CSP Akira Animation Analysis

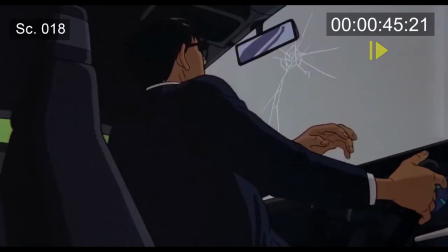749s
This is another animation cheat that works well. The flash of energy of the attack on the car wouldn't look right without any sort of effect,
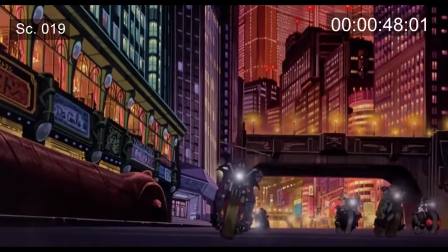757s
so good call by the animators to add in the graphic effect and cheat the action. Scene 19 is a cool shot of the spikes coming into camera.
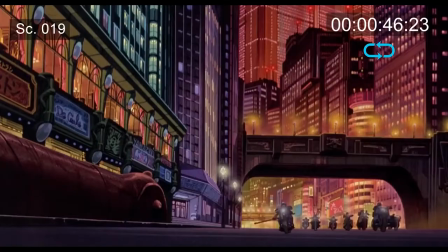766s
Characters moving towards camera is another sneakily difficult thing for an animator to do, but this looks nice here.
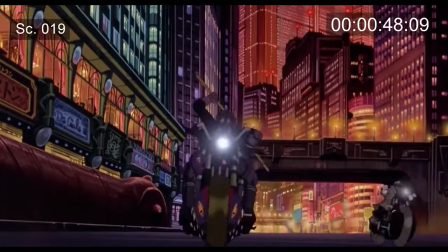772s
The lens flare effect isn't exactly realistic or anything, but another little effect that reads well at speed.
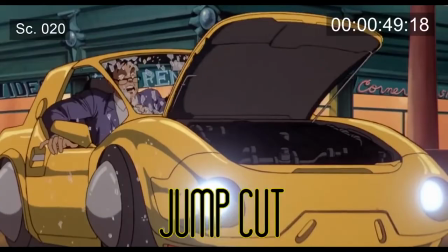778s
Scene 19-20 has what's called a jump cut.
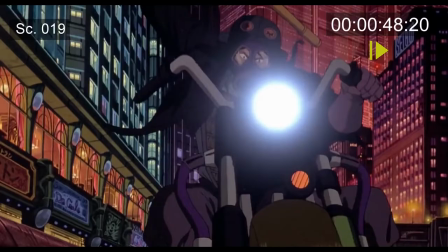781s
This is not an animation term, but rather an editing term where the camera cuts and removes information and action in between shots or scenes.
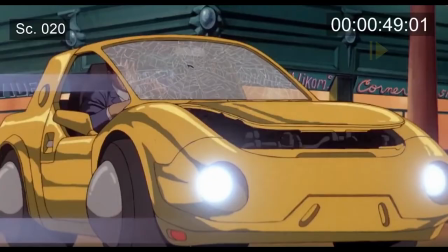792s
We the action is properly implied and it plays perfectly fine at speed in our heads. Again, this is a good cheat that probably wouldn't work at all if we saw all the information.
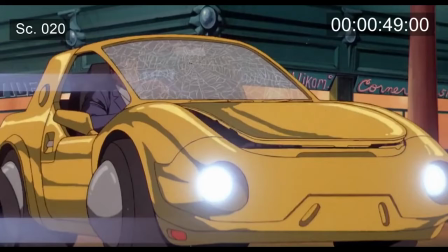803s
It would slow down the action of the scene to get that impact on camera and registered in our heads.
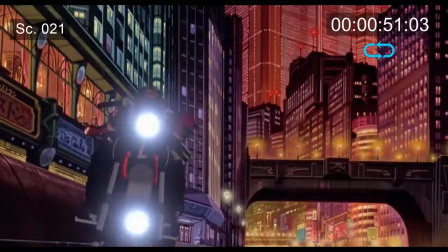808s
This is a great editing trick that nearly every director and editor uses. Nice job at the end of scene on the cracking and falling glass.
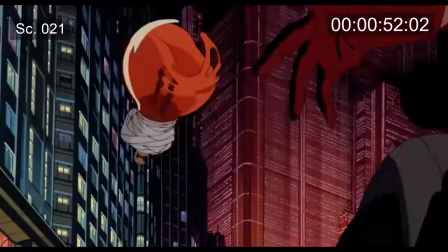815s
Scene 21 moves pretty quick. We have a character filling frame with a moving BG.
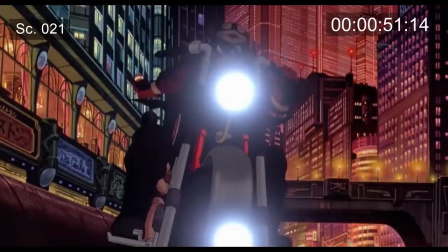819s
Hard to process, but that's okay, because the audience should be focused on this red bomb coming into camera.
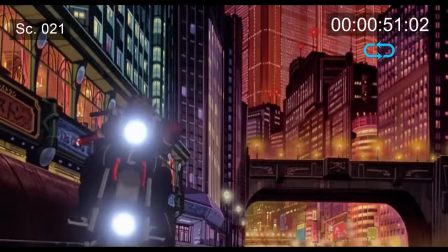825s
The best way to get an audience to see something is not only put it in front of your face, but also obscure the information on the rest of the screen.
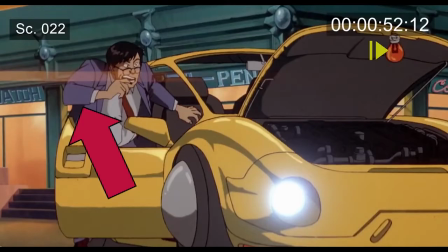833s
Scene 22 has a great detail at the top of the scene. Eight frames of the biker's trailing light effects leaving scene, implying continuous motion from the previous scene.
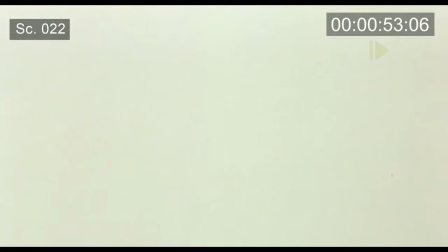845s
Nice touch.
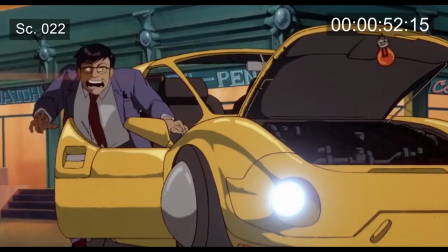846s
Similar to the windshield brake in scene 18, this explosion has a black-white flash frame to imply the big explosion in the car.
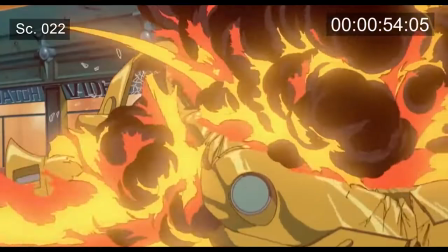854s
Nice job on the detail of the crumpling car during the explosion, although it feels like the animation goes to slow motion when it shouldn't.
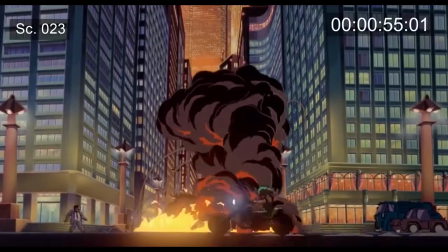861s
Not sure if this is an error in the animation timing or a creative choice by the director. Scene 23 has a pretty slow-looking smoke effect.
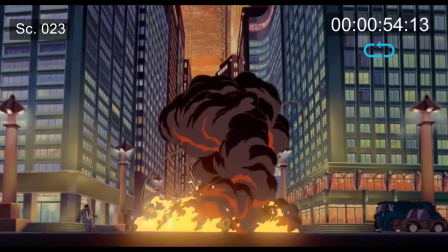870s
The smoke isn't really billowing like typical smoke effects, but it still works fine and I love the coloring.
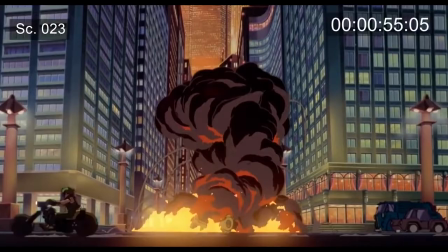875s
Nice composition at the start of the scene too. I like the low angle camera and the smoke centered on the BG street going off into the distance.
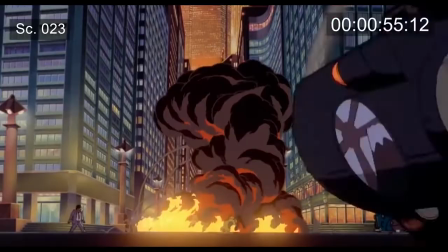883s
There is a color pop in the smoke at 54-16. The end of the scene has a camera move following this guy, Yamagata, off screen.
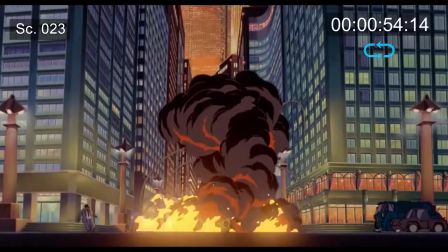892s
The directors didn't need to add this camera move at all and could have saved some money keeping the scene a static shot, but the panning camera following Yamagata is a great editing choice because it makes the next cut to scene 24 easier to read.
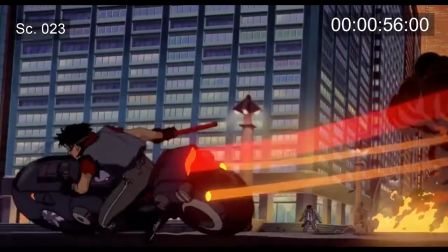906s
The audience knows we're following this character now because of that little 20 frame camera move. Great directing choice that pays off in the final cut.
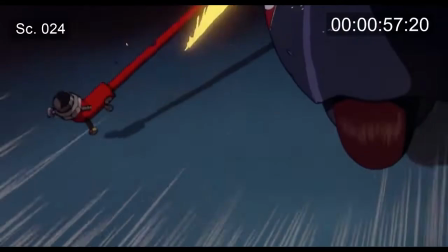915s
Scene 24 is an excellent example of an all-time great animation cheat.
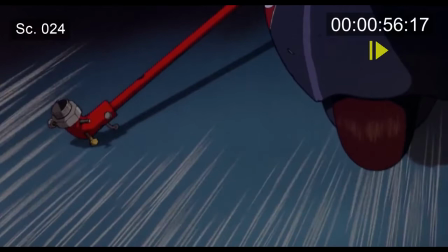920s
Speed lines. Looking at this frame by frame, it's quite obvious the BG is not moving at all and we've just got some scribbly lines moving in the foreground.
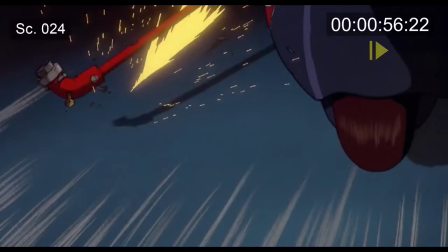927s
Nothing is really moving past the camera at all, but at speed it looks like we're going 100 miles per hour.
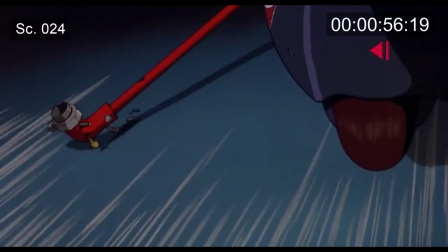933s
A classic and effective cheat. I like that when the pipe sparks on the ground there's a white lighting flash on the motorcycle as well.
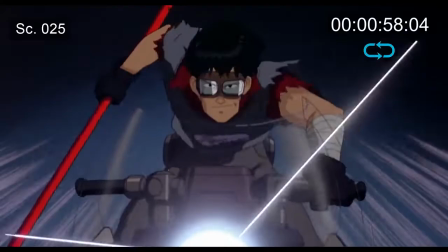940s
It really pluses and sells the effect. Scene 25 is another amazing example of the hard work put into this film.
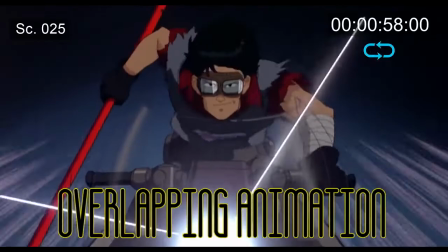947s
Yamagata is covered with what's called overlapping animation.
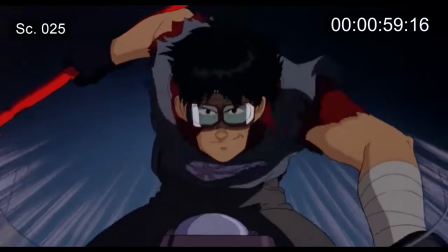951s
His hair and clothes getting whipped around by the passing wind is not necessarily hard to do,
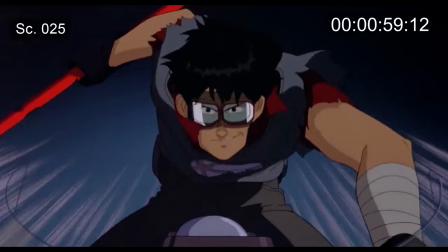957s
just takes a long time and a lot of hard work to get done. But the effect is necessary.
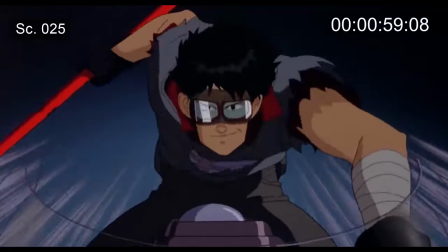962s
Imagine if this guy was cruising along at 100 miles per hour, just frozen like a statue.
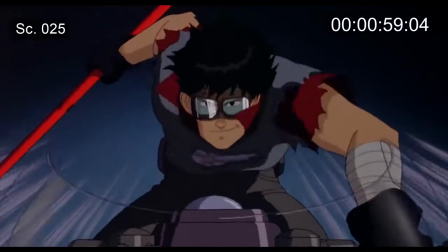967s
Like the speed lines, overlapping action is a technique for emphasizing artificial speed and motion.
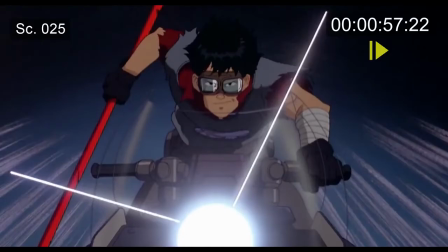973s
Except where speed lines are pretty simple, overlapping action requires lots and lots of frame-by-frame animation.
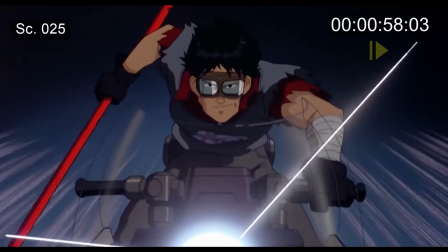979s
Because of the cost, TV animation tries to avoid scenes like this.
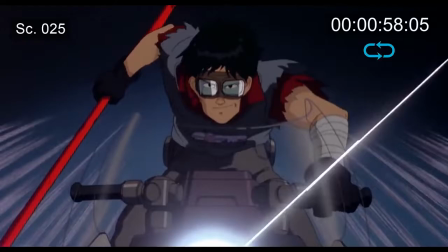983s
So next time you see it, take a moment to reflect on the poor animation team that spent many extra late nights getting the shot done.
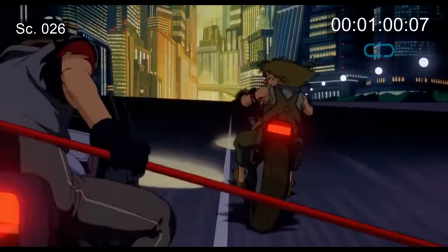990s
Scene 26 is a pretty simple scene. We have some nice speed lines on the ground, plus a cool parallax effect of the city in the BG.